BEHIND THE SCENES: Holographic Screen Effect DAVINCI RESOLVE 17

What's going on, guys? Kevin Mendoza here, back at it yet again with another tutorial. And in today's video, I'm going to show you how I built that holographic screen effect. But this is not going to be your typical tutorial where I show you exactly what my mouse does, what I click on, what I drag into the timeline. But instead, I really want to share my thought process on how I made this effect as believable as possible. So without wasting any more time, let's just throw on these glasses so I could see what I'm doing.
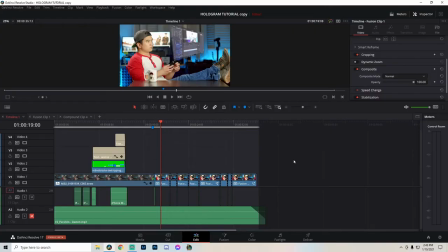And let's jump into DaVinci Resolve. So this is what my timeline looks like. It's nothing too crazy. It's what? 4 tracks of video, 2 tracks of audio.
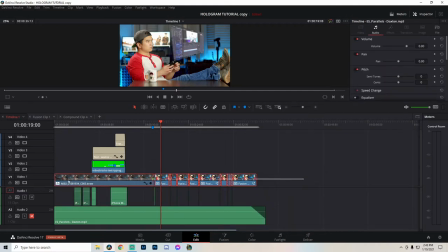So we have some sound effects, some music, the main footage, and then some text to animate the texting. So the biggest thing that sells this effect is going to be object tracking.
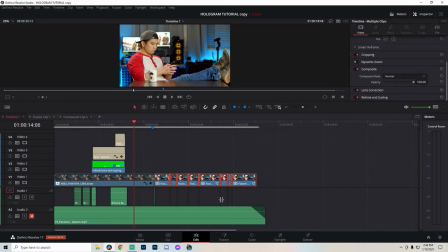And what we're tracking in our fusion clip right here, and let's go to the fusion page right now to show you what's going on. That didn't work. What'd I do? Oh, we just have to click on one clip.
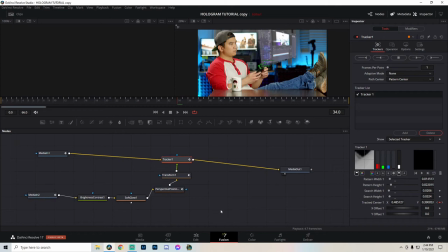There we go. Okay. So what we're tracking is the holographic screen, and this is just a recorded clip using OBS. I just took a screen recording of my screen,
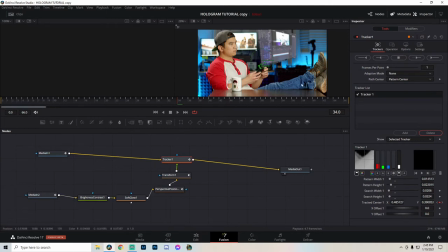and then I just put it on top of this footage, which is me doing some incredible acting in my apartment. So for reference, I could probably label these. Let's label this me,
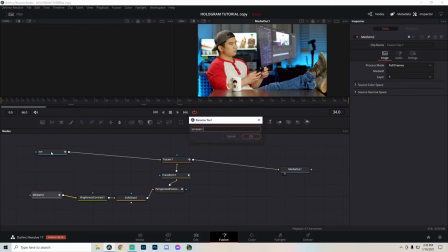and let's label this one screen, grab, just so you know what we're doing. Okay, so this clip here is going to be what you see here, and then the screen grab is going to be the holographic monitor.
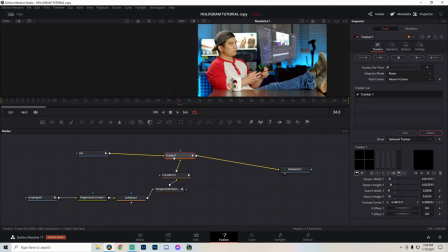Now, super quick, all I did was I took a tracker node to track a point within this footage of me,
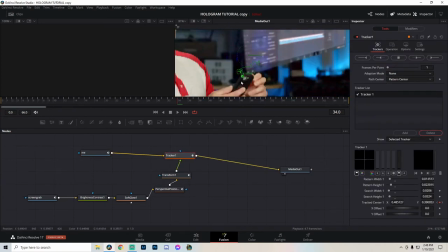and I used the this white part of my phone as the reference point to track,
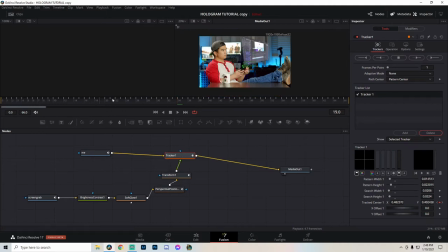and then it did its magic, it tracked, and then I used the information from the tracker to attach it to the holographic screen, and then I just positioned the holographic screen, I cropped it, I sized it down, so that way it just looks like it's sitting in front of me.
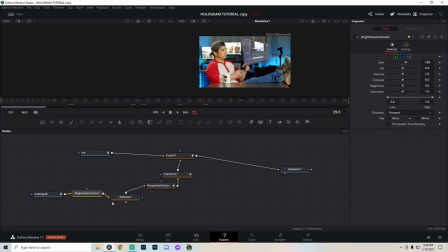And I use all of these nodes to make that happen. And then it renders out to get this final image where the holographic screen is in front of me and it is moving with my phone. So this tracking of the holographic screen to the phone is what sells the effect so well,
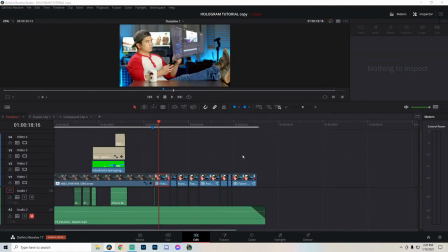because anyone could just, you know, overlay a video on top of another video and then reduce the opacity, and then, you know, that would be it. That's one way to do it, but I like to have it track the movements of my phone or my hand just so it looks like it's actually attached to one another.
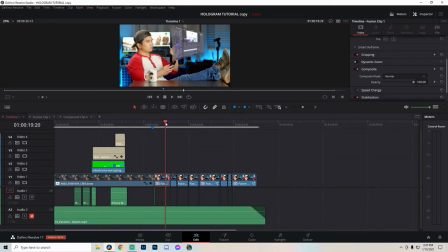It just makes it more believable that, hey, this is in real space and it's coming from the phone, even if it is just the small movements like the jitters of my hand or the very, very small movements of the phone. Like, that makes it sell a lot better.
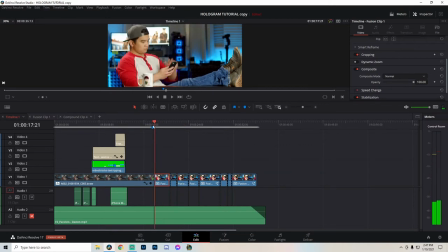Now, to animate it so that way when it pops out of my phone, when I swipe it, I just keyframed it I keyframed it here in the inspector to zoom in and zoom out. You're probably not gonna see it because it's not on this clip, it's on the clip within this clip.
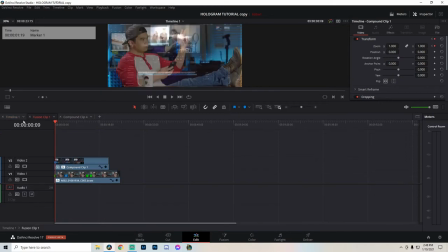See, this is why I didn't want to do this tutorial, because there's so many layers to this.
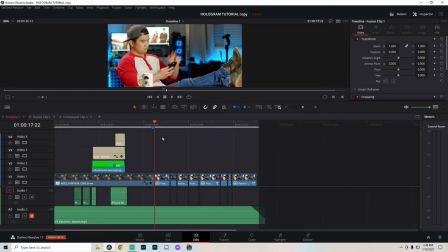But yeah, just know that I keyframed it to expand, and I keyframed the position also of, like, you know, where it was within frame, so it started like closer to the phone. And then it keyed out and then expanded.
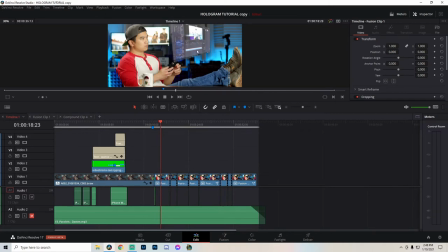Of course, I reduced the opacity so that way it looks like it's a hologram, and that way you could see my hand behind it.
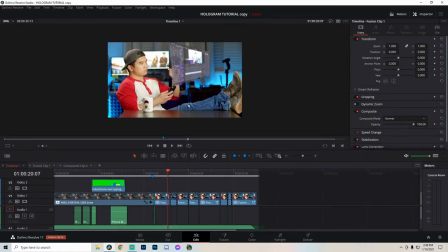Should I make this bigger? Ah, there we go. So that way you could see my hand behind it.
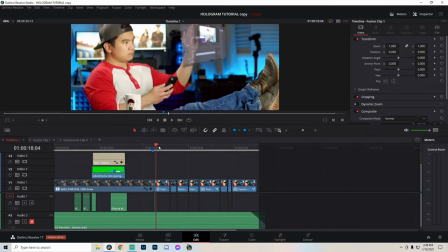So it looks like it's sitting in front of me, but then it's not completely opaque. It does have some transparency to it. Now, what sells the effect so well, or even better, is the fact that, so you'll see these, let me zoom in a little bit.
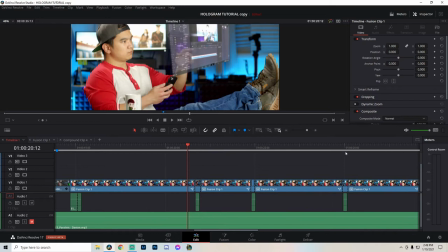You'll see these breaks in the footage, like this one, and this one. What I did here was every time my finger was going to touch the screen, it lights up. See that? See that white area right there? And then it goes away.
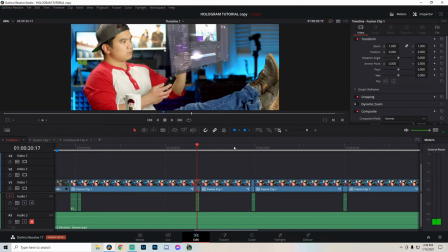So when I play this, boop, So how I did that was I just created a mask for this clip only, or these clips only.
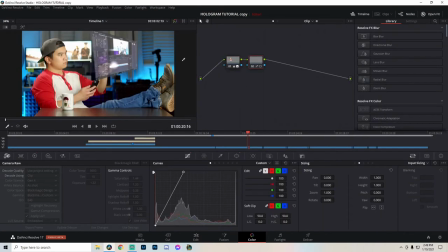I created a mask in the color page, and I just did a circular mask.
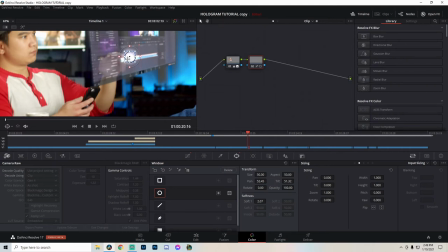I placed it around where my finger would be, and then I just increased the highlights so that way it would be brighter, it would be white.
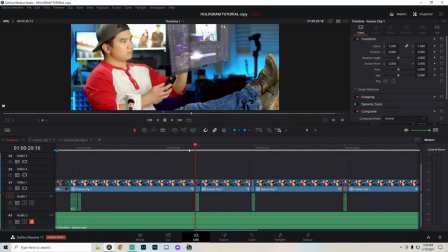That's all it is. But it creates a pretty cool effect that when my finger touches the hologram, boop,
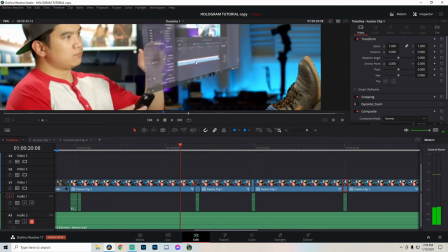it lights up. Now, if you look closely enough, obviously I'm not hitting anything of significance. Like, I just hit on the timeline there, but then the action that it performed was it switched to the color page.
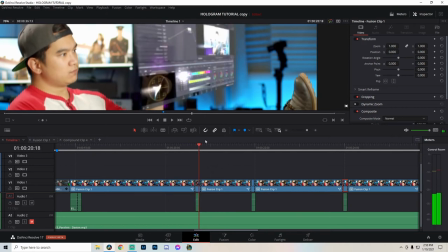So that doesn't make any sense, but it doesn't matter. I touched the screen and something happened.
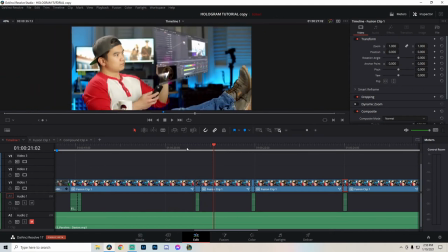That's what we're trying to build here, the effect that this holographic screen is interactive. So that's that. And then right underneath that, so I touched the screen, it turns white, and then I added some sound effects to make it boop.
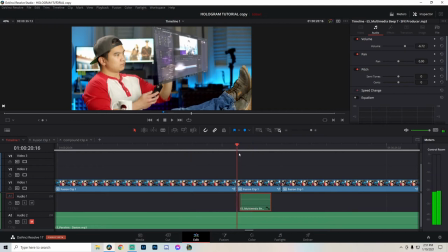I don't think you'll be able to hear this on OBS, but well, I'll find out later. So not only do you see the white blip, but you hear the beep, and then the more senses that you could appeal to, the more believable it's going to be. Then, this is an effect that I am particularly proud of.
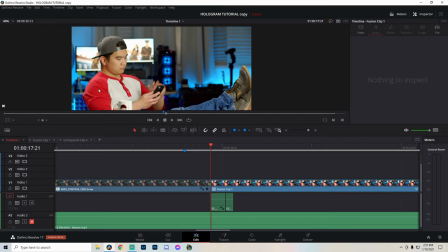So watch this area of my face, my body, right? As the hologram is going to come out of the phone, I'm gonna key it one frame.
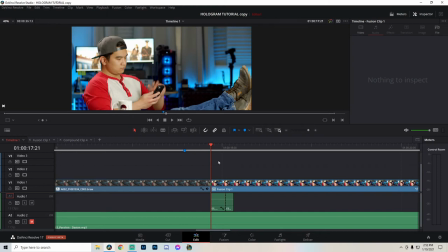I'm sorry, I'm going to scrub frame by frame. So I swipe and then watch. You see how my face is getting brighter? You see that? It's subtle, but it looks like that the hologram is emitting enough light,
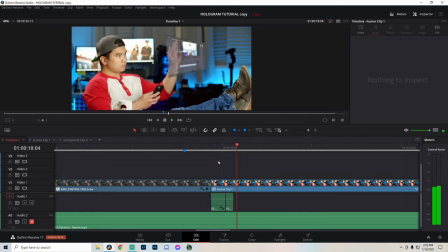and as it expands, it's growing onto my body, my face. So as subtle as that is, it helps sell the effect that, oh wow, this hologram is in fact in front of him, because look at that. It lit up his face.
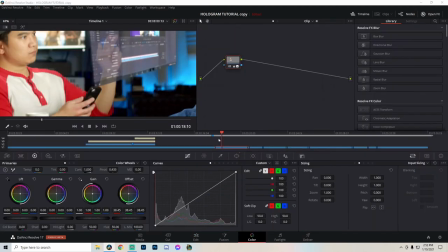Now, how I did that was in the color page, I keyframed this mask.
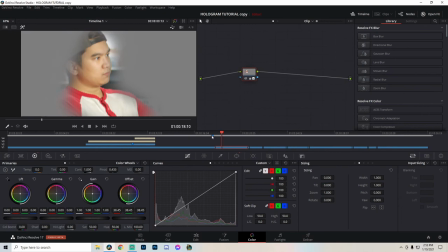I'll show you this mask. I keyframed this mask to start small, right when I'm starting to swipe, and then it expands as the hologram opens up.
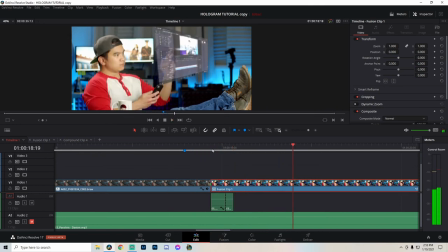See that? I don't think this will play in real time because I'm recording on OBS and this is a Fusion clip. So this is pretty taxing on my computer, but forgive me. But you could see it as I keyframe it.
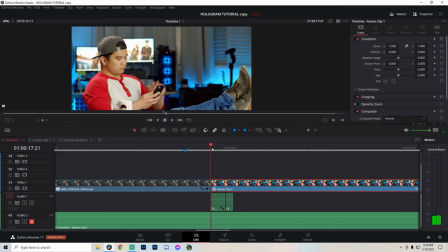Not keyframe. Why I keep saying keyframe? As I scrub it frame by frame. And underneath that, I have some more beeps.